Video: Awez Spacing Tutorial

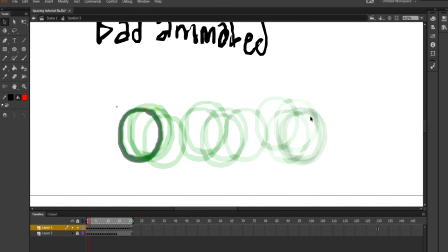You don't notice it. It's just when you're trying to follow the path. It's just, it starts out slowly, and then they're just kind of going wherever the hell they want, I guess.
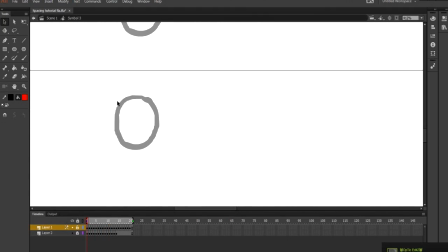Anyways, so next we'd also, here's another example. It's a bit more organized. Not really, but this one, it kind of resembles more like they're actually trying, I think. Probably not, but yeah. They have the start of it correct.
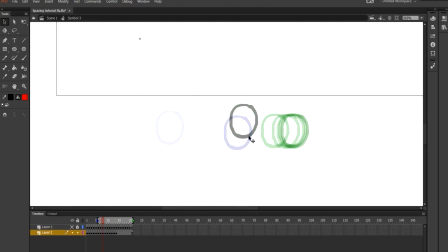It's just generally the pacing in between would be uneven if I were to just do this. Look, it slows down in the middle,
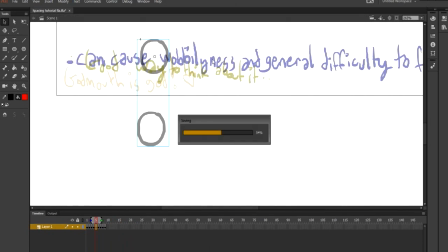outside the fact that it's just twitching everywhere, which I am gotten to a point where, you try doing it right so much, it's just difficult to even do it wrong.
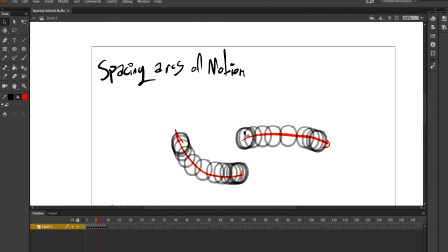Anyways, so a good way to think of it, thinking about like everything having like an arc of motion.
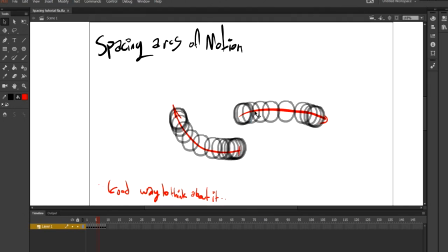Like if you're thinking about having something, these aren't animated, but if you were to think about it like this,
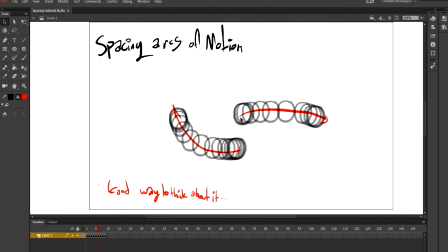if you were to have something go in like a general motion, like as an arrow, it would go, you could have it go upwards, and it would follow like this, still applying what we did earlier.
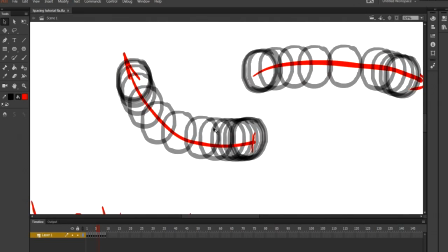No matter what it is, you can it'll still look decent, and it doesn't always have to be a straight path, you know?
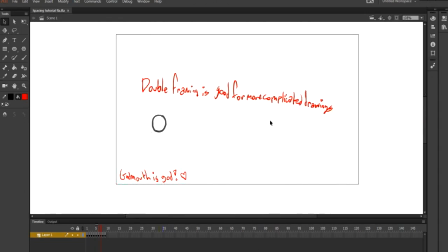And also, now let me explain this one thing a little bit more detailed to ignore the God mouth is God, even though he is. Anyways, now, this is less important if you're doing just basic objects and like stick figures or whatever.
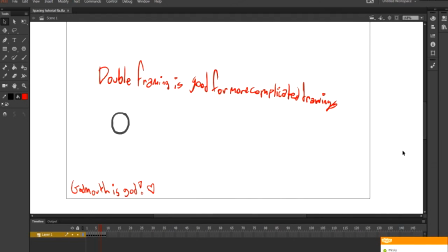Personally, I'd suggest it just being, if you're going to do that, just, you know, do it single framed, because it's kind of obnoxious. Because I feel like sometimes people will double frame things in order to make it seem, because they see like good animators and stuff.
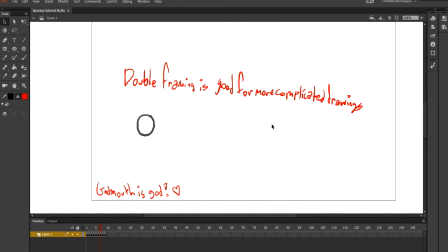It's like, dude, look at them, they're doing that double framing stuff. That obviously, if I add random double frames at random points, will make it good, right? Right? Okay. The thing is, a lot of people don't realize is there's like there's an art. Okay, maybe not quite an art. Why is having seizure? Okay, but there's a lot more to it if you really go into it.
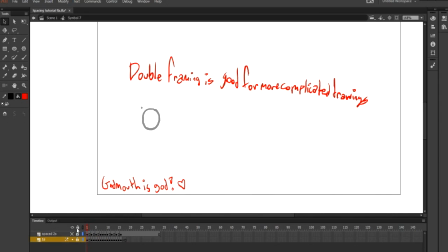So let me explain. So for example, this is right here. This motion is not double frame. This is just a normal motion of it just doing its thing, right? And you know, it's all single framed, right?
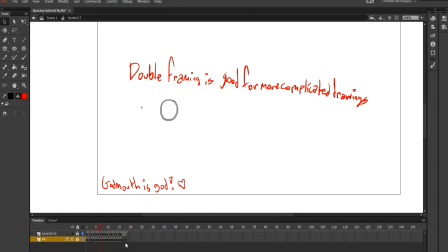Now let me explain. So now we also have this motion. This is double framed. The motion itself, this, in my opinion, I think the spacing this is okay. They are about equivalent. I mean, they start and stop at the same place, and they're going at the same pace.
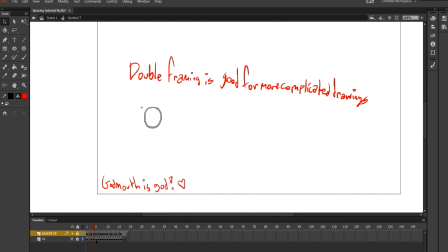It's just one of them uses less frames, so some of them will just literally just wouldn't be there, right? So I mean, this is it would seem more choppy, but in motion it's actually decent, and it's still, the main thing is while it would look slightly more choppy, it's pretty easy to follow.
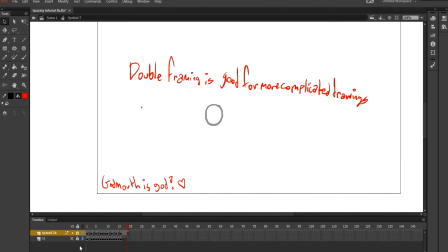You can still tell where it's going. And if you were to, for example, tween this, which I know you can't do in traditional animation still, I mean, it would be relatively similar, you know? Okay, maybe not this part, I goofed up here, but still.
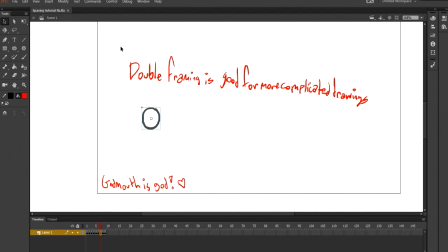Yeah, so it's not just random, you know, it's not just randomly pressing F5 of just points, because that doesn't make it good, you know, it still needs to follow the direction it was doing previously. Now, I did this really quick, little stick figure dude, to show you what I'm referring to.
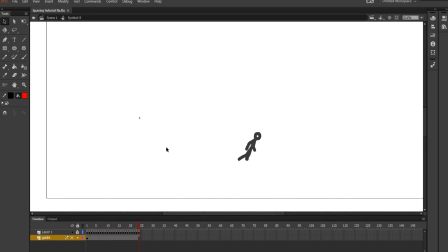So, in my opinion, I think this has decent spacing. This guy starts running, and he slows down and stops, even though it's kind of a strange position. We don't question it. Anyways, if I were to break this down, if we were to follow the torso, for example, you know, it starts off slower, and it picks up, slows down slightly for each step as it needs to,
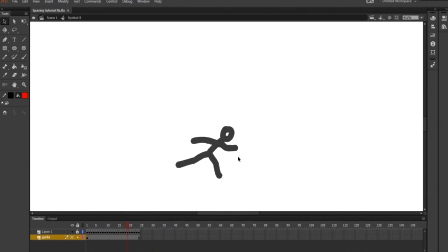like, move its body across the legs, and then when it stops, it goes slower again, which I think looks decent, you know, it's appealing to the eye, not necessarily realistic. So what I did is I tried diagramming it.